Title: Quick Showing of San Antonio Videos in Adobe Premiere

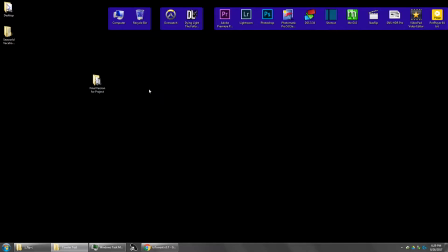Hello, I just wanted to show you what Adobe Premiere looks like and to show you a small snippet of some videos from San Antonio. So, Adobe Premiere is for editing videos. Let me go ahead and pull up the project I'm working on for
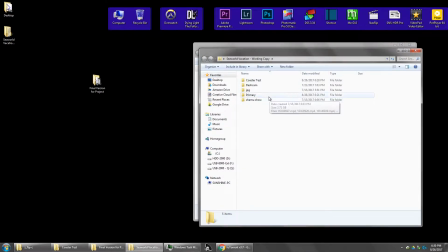the videos that were taken when we were in San Antonio. So, I'll just come here. I'm going to open my project file.
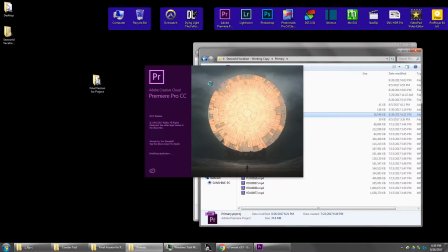Program loads.
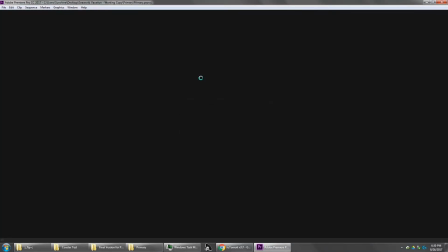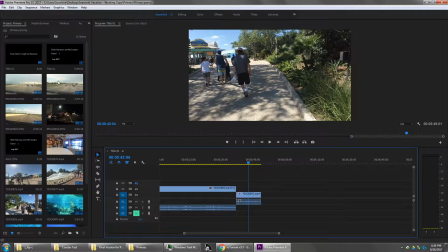Okay. And so this is kind of where it starts out. You have your all the videos that you import,
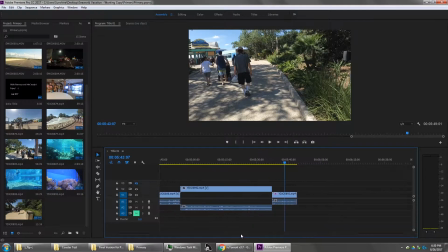and you're essentially wanting to move them down here to the timeline where you do your non-destructive editing on the video and the audio. And then, of course, what you're doing is represented here in the preview box.
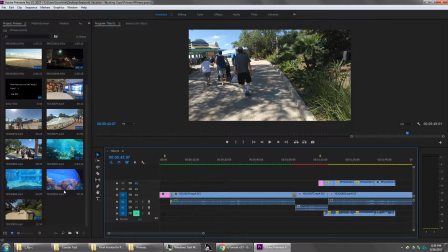And so you can do typical editing like cutting, splicing, ripple deleting.
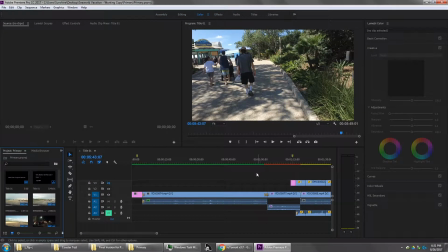You can do color grading. You can do all kinds of various effects.
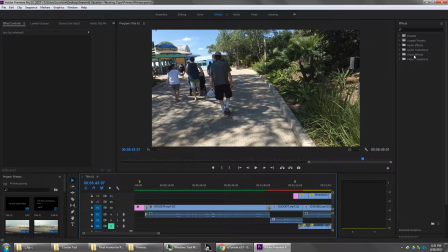Some of them, only a few of them goofy, like adding a pretty border to the thing. A lot of them are for correcting big problems like perspective and unstabilized video. Chroma key, timing, all that sort of thing. So really, really useful effects for both video and audio.
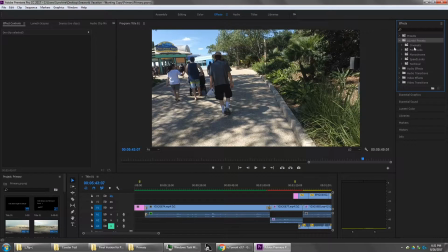And it's even got some presets that allow you to match the video that you took to various types of cameras or film stocks. Here you can see some of them are Fuji Rila 500D Kodak.
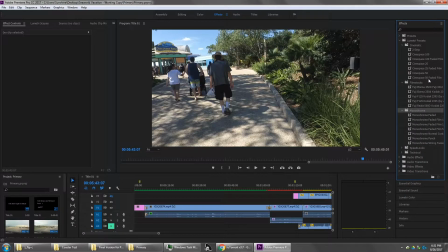You've got things like CineSpace 50, CineSpace 25. I know there's some others that match the coloring to some of the high-end 4K and 8K cameras that they use, like the Red and the IMAX, things of that nature.
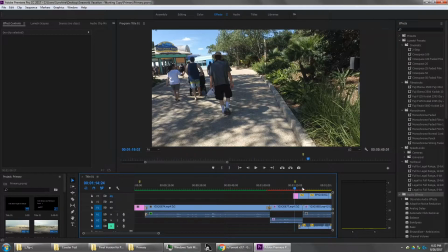Anyways, so this is what a full-on project looks like, and you just go through it and edit it, etc., etc.,
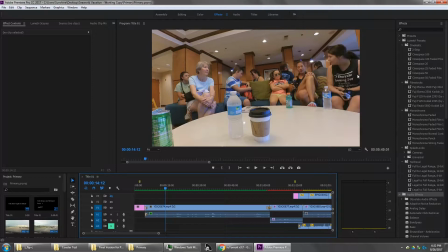and at some point you can export it to whatever your final product's going to be.
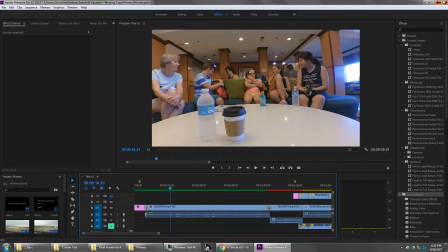But just to kind of show you a simple overview of how Premiere works, I set up kind of a basic thing over here.
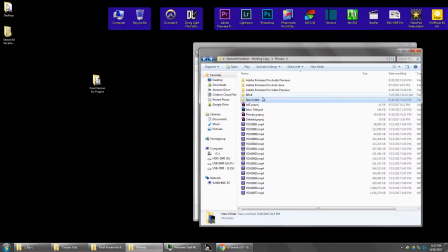Let me find it.
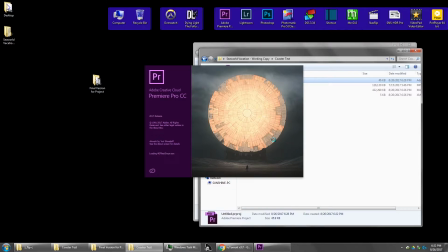Cat. So this is a video I took of a roller coaster.
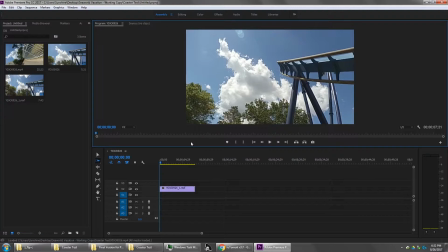It's just a video of cat. Stop. Go away. Anyway, video of people on a roller coaster.
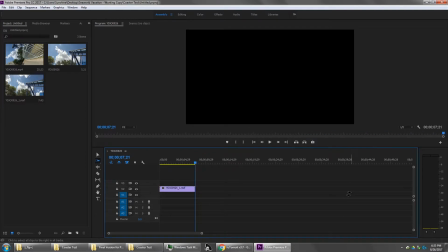Whoop-de-doo. Very simple clip. So, I just want to do a couple things real quick.
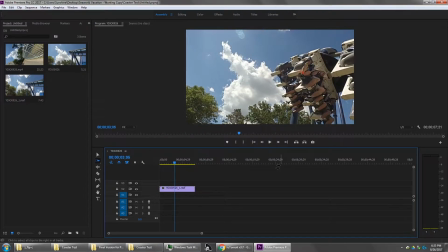I just want to kind of change the coloring a little bit.
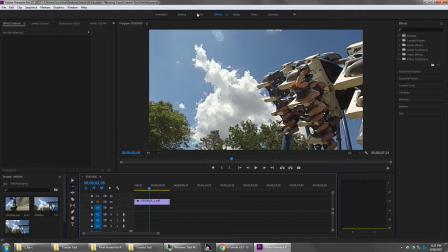Just kind of clean up the video a little bit. So, video effects here. For color correction. I just want to do color balancing to the clip.
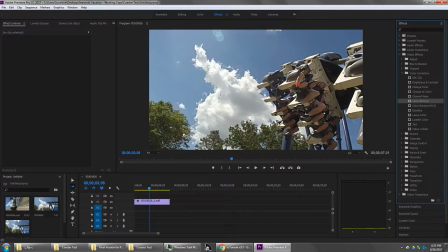So you apply the effect and you come over here and you can kind of just edit about with the shadows, mediums, and highlights for different colors that are in your particular scene. So I'll probably go here to highlight for blue to try and draw the sky.
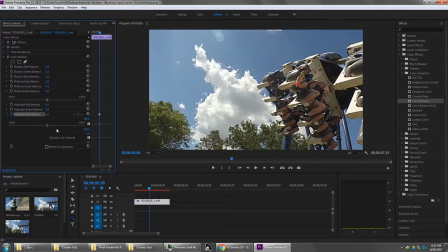There we go. And probably do a little mid on the greens. No, not mid, maybe it's shadow, as I'm trying to bring out those trees as well.
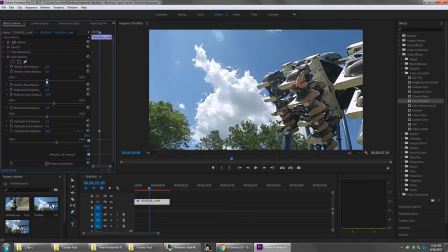So a little bit, so there's a little more green. I just, you have to be careful. You don't want it to start to look too fake, which actually this is starting to look kind of fake.